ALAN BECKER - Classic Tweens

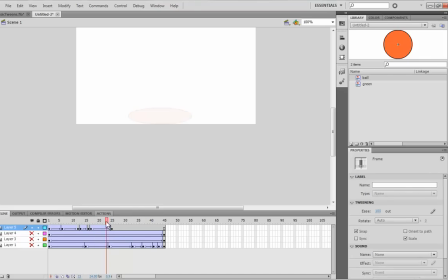[16:22]
That is really good for making things like, I don't know, punch effects, like, I don't know, stuff that gets dispersed and then becomes see-through, whatever. Yeah, so let's look at that.
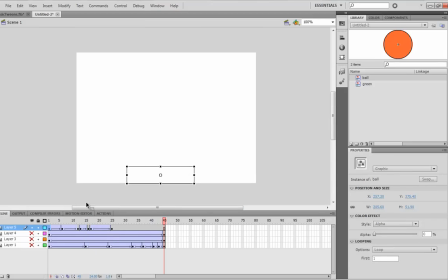[16:41]
Boing. Looks alright. Kind of looked like it's a seed that kind of entered the ground and then exploded. Yeah, whatever.
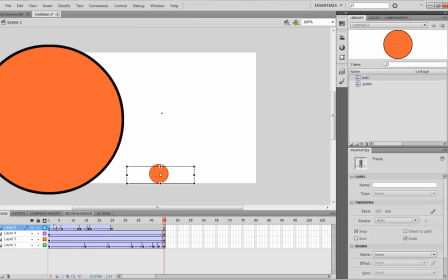[16:53]
Okay, so that's kind of the basics of classic tweening, all I can think about right now. There's many advanced ways to use classic tweens, and I will show you an example of that right here.
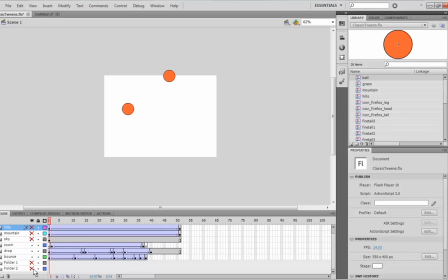[17:12]
I actually use classic tweens to animate all my characters in animator versus animation. So you can see the aim dude,
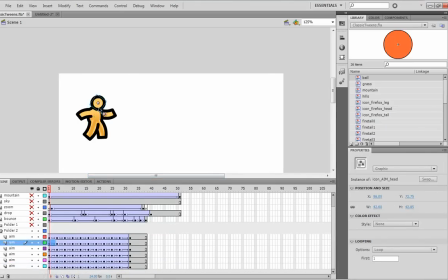[17:25]
and each body part is actually on its own layer, and each pose, I move each one of the layers into a new position and then give each layer a separate classic tween.
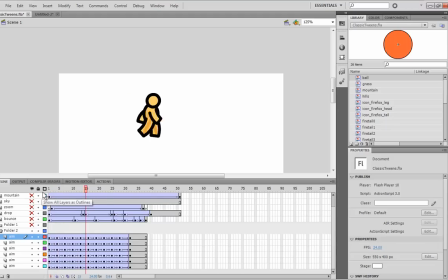[17:43]
So if I play this animation, it looks pretty fluid. That's because I have in-betweens in between each every 3 frames or so.
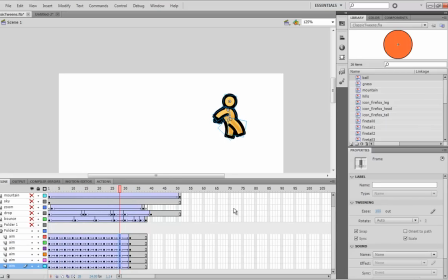[17:59]
And of course I have some eases also to make it look more realistic.
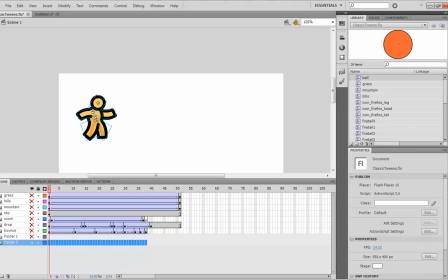[18:06]
Yeah. Now I also use it for Firefox.
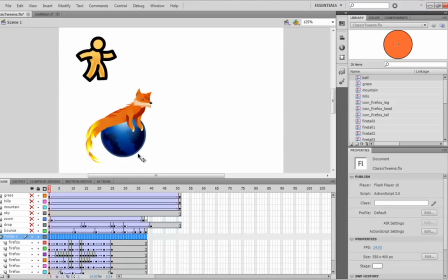[18:13]
Now Firefox is really tricky because his body parts actually change over time compared to the aim guy, who is pretty consistent the whole time.
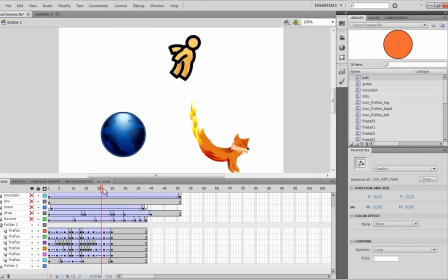[18:24]
But the Firefox guy, his body, like,
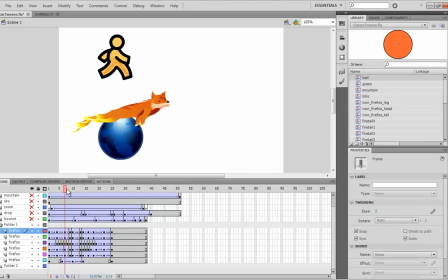[18:33]
changes its symbol.
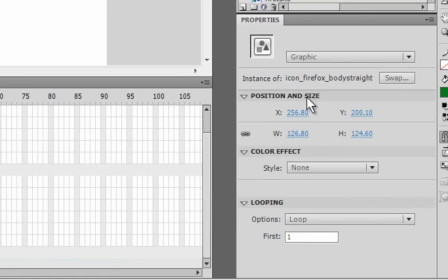[18:35]
See, like, this, the name of this symbol is called Icon Firefox Body Straight, and then it changes to
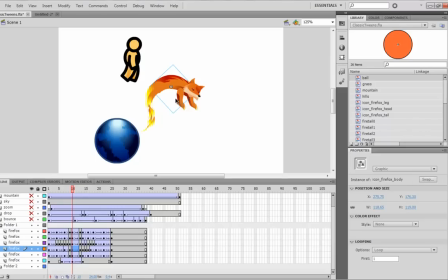[18:44]
Firefox Body, not straight. So I had to give it a separate frame as it switches to the new symbol.
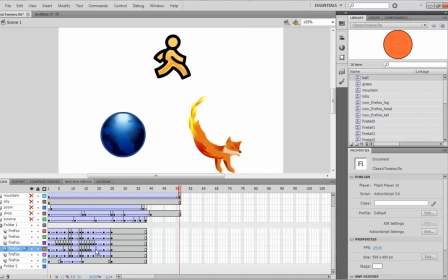[18:56]
And the tail is actually,
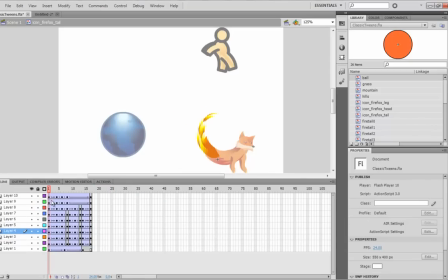[19:03]
if I open it up, it's actually its own set of layers. Each one of these little parts is a separate symbol on a separate layer.
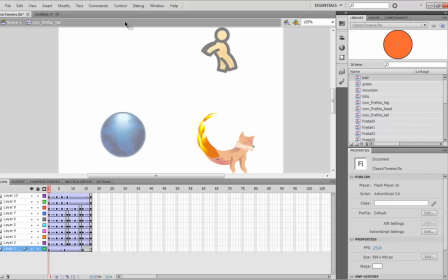[19:17]
And it is inside an animation, so I can get out of this by hitting this.
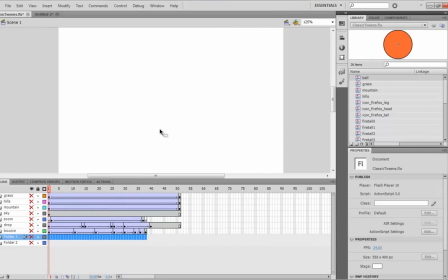[19:24]
And, so yeah, that's basically what I wanted to say about classic tweens. I recommend practicing making these things that I made and making them look really realistic.
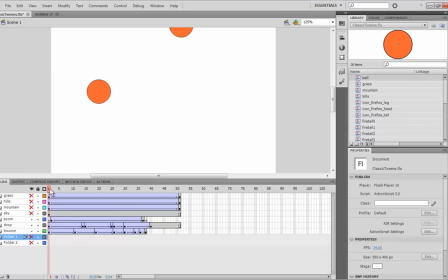[19:40]
And stay tuned for more tutorials, and I will see you next time.